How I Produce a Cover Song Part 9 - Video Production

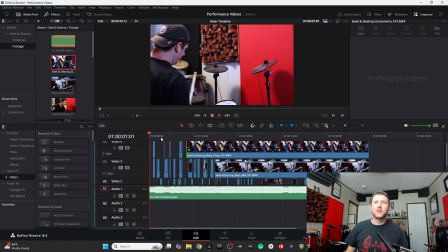2707s
So if we start from the beginning, you can already see, like, we're starting to tell a little bit. I mean, it's just performance video, so there's not a lot of narrative, but there is a little bit.
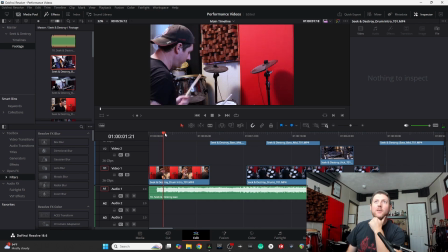2722s
Where we've got our drummer starting off, getting into the song, the guitars are going, and when I drop the guitar videos in here, like, I might start it off with guitar
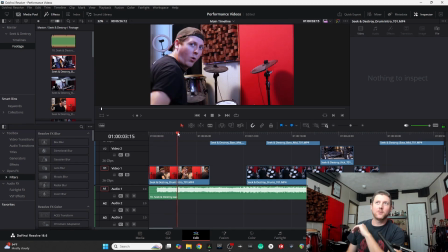2738s
and then cut to our drummer dude here about there
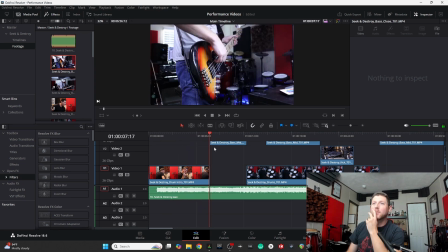2745s
for that. And then this riff starts. And this is a place where
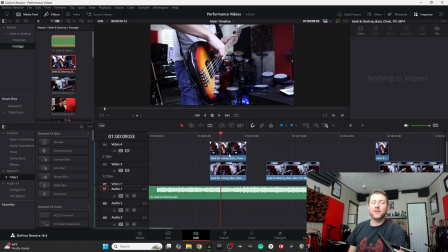2755s
I play something a little bit different from Metallica, where I've got that bass just hitting a couple notes. Do-dum, do-dum, do-do-do-do-do. And in order to emphasize that and draw attention to it, well, I can use my video. And, I've got my two different bass clips,
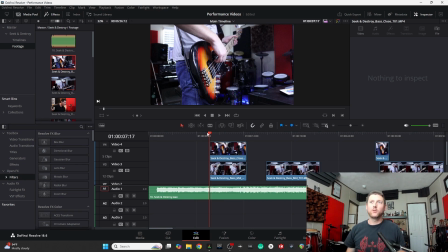2774s
and starting off with the one that's more closer zoomed in and on that right hand.
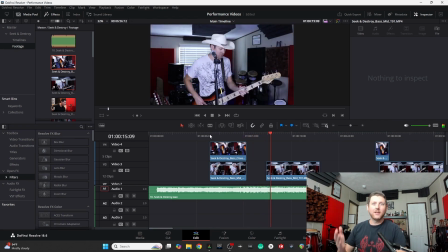2788s
And not only that, but it gives us a way to transition to drum clips that I played better than others and kind of cover up stupid little mistakes. And then cutting back so that, we've already introduced our bassist.
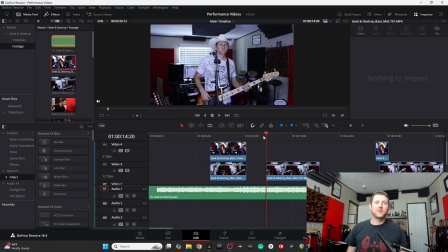2804s
So now let's step back and see the mid shot, right? And finding one where there's a little bit more attitude. So I've got to use this first
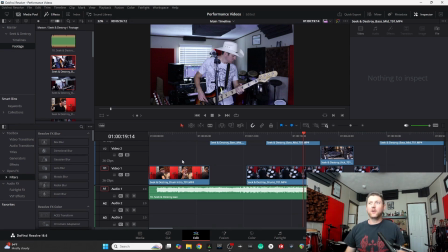2825s
20 or 30 seconds to introduce all the characters. So we've introduced our drummer, we've introduced our bassist. I'll probably use the very beginning to introduce the guitarist, at least one of the guitarists.
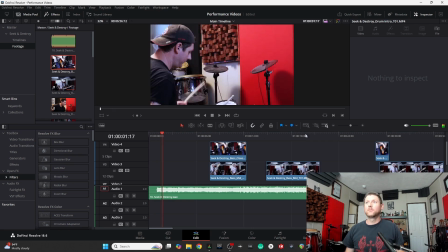2839s
And then we've got a little...
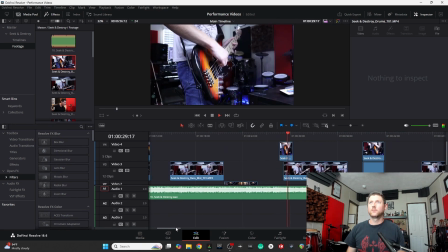Where is it? About right here, I think. Yeah.
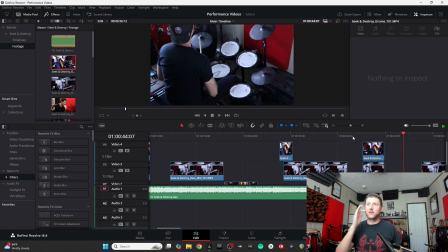2857s
That, all right, that's going to be prime moment to introduce our vocalist. So, and that's where we are right now.
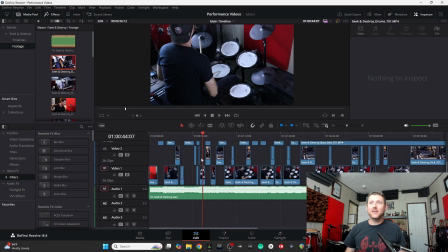2874s
So I just wanted to kind of come back in the middle so you kind of see how this is coming together. And so, yeah. And I had to do a little bit of color correction already.
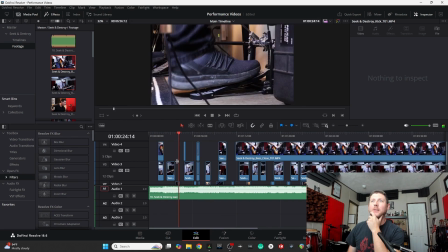2885s
I need to probably do some color grading on the kick drum clips. Let's just look at that. All right, so I'm going to select this clip and go to color.
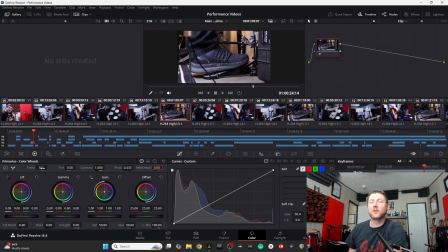2905s
It actually, everything else is a little bit cool, whereas this looks pretty warm. So I'm going to drop that temperature, not a lot, just a little bit.
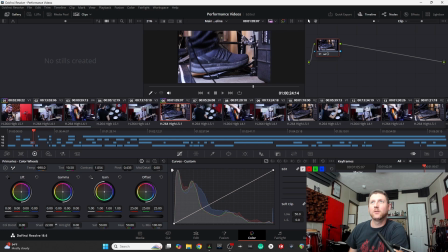2920s
Increase the contrast. I want more shadows on that. There we go. What about our highlights? We can kick up our highlights to make that stand out a little bit.
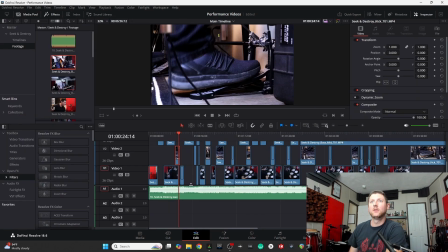2936s
Okay. So when we look at that, yeah, that looks better.